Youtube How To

Hello everyone, and thank you for attending our little demonstration on YouTube. And really the concepts I'm going to be covering over the next few minutes, which are lighting, audio, composition, graphics, and script, will be useful in any type of video production. Unfortunately, we don't have a lot of time to go in depth on these topics, but reminding yourself of their importance when you go out on a shoot will go a long way in improving your production.
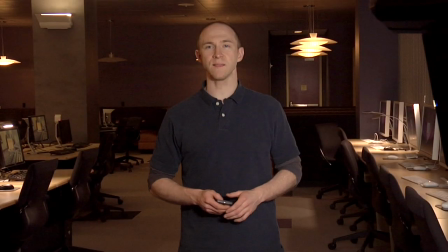(0:24)
Let's get started with our first topic, lighting. Not lighting the talent on camera is one of the easiest ways to tell if the video is being produced by an amateur.
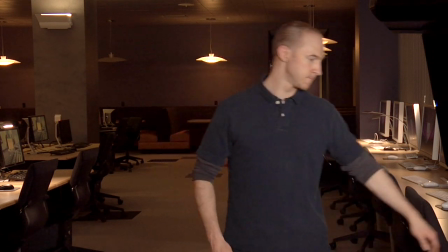(0:33)
Even though you can see the subject fine with the human eye, that doesn't mean you have enough light for the camera.
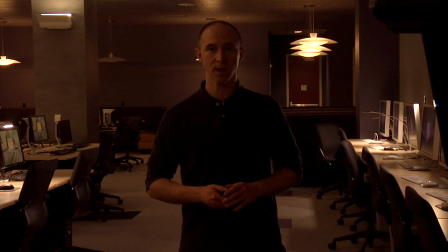(0:39)
Before you go out on a shoot, it's smart to scout the location and see if you'll be needing any extra light source. Okay, so you've got your lights, you've got your camera. You're ready for action, right? Well, maybe not quite yet. Audio is a big portion of the video world, and if you rely on the camera mic, you might get yourself into some bad situations. Number one, the camera makes a little bit of noise, and it's right next to the mic. You're going to be picking that up. Also, the room itself has different tonal qualities that will be picked up by the mic. If you hear right now, the echo of my voice is reverberating. I'm using the camera mic. I'm switching to the lavalier mic, which is an external mic that I attached earlier that you can actually put on the person, and you can see the quality of the audio is much better. Now there's a lot of different mic options, and it might be a good idea to experiment and see what's available to you.
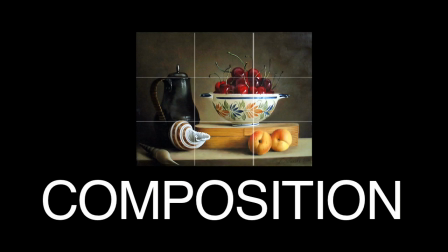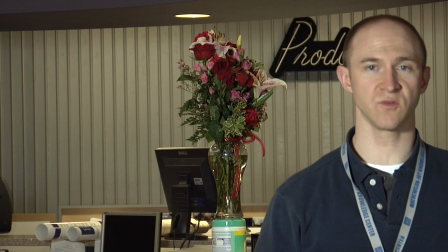(1:44)
Composition is the arrangement of visual elements in your scene.
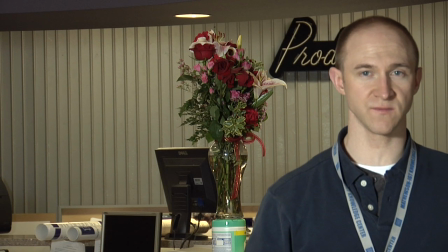(1:47)
Most people understand that for a subject to be the focus of the attention, it's best to position them near the center of the frame.
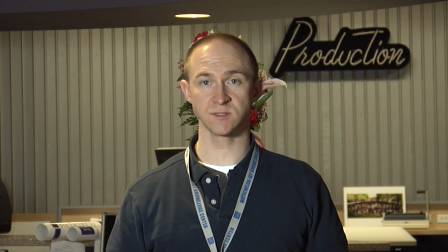(1:53)
What isn't as obvious is what's going on in the background. It could be something as inconspicuous as a plant, a distracting sign, or even other people.
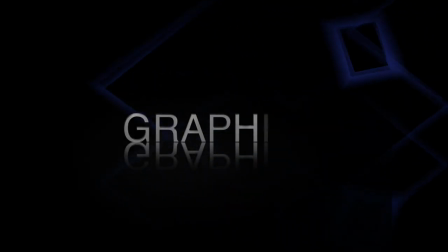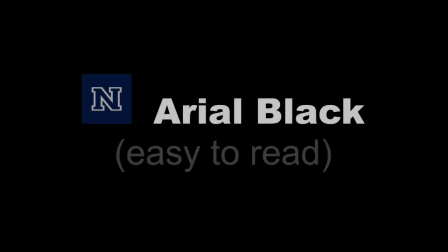(2:08)
When creating text and graphics for the web, it's important to take into consideration the lower resolution that most people will be viewing them in. Any fine lines or subtle details will be lost in the compression.
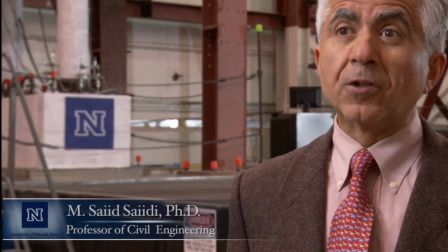(2:19)
If you're having a hard time reading your graphic, you may want to try increasing its size, or if you have the option, switch it out for a simpler design.
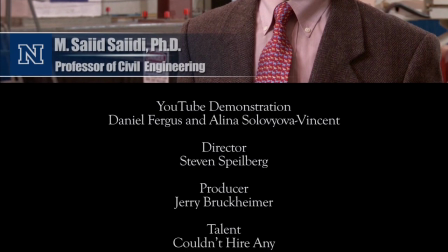(2:28)
Also be aware that moving or scrolling text can sometimes introduce a stuttering effect due to the lower bit rates needed for web playback. Writing a script and using a teleprompter are sure ways to keep your video on target and to the point. Viewers on the web tend to be a bit less forgiving when it comes to wasting their time. If your video isn't direct, you're only a click away from losing your audience. Now, some people are able to keep on track and deliver their lines with ease, but for the majority of you, like me, a teleprompter is a must. If you're on a budget, there are free or inexpensive prompting programs that you can download, and with the help of your laptop, can get you up and delivering lines like a pro, or in my case, at least not too bad. Well, thanks for watching, and hopefully you now have a better idea of some of the basic concepts and techniques you may want to consider on your next video production for the web.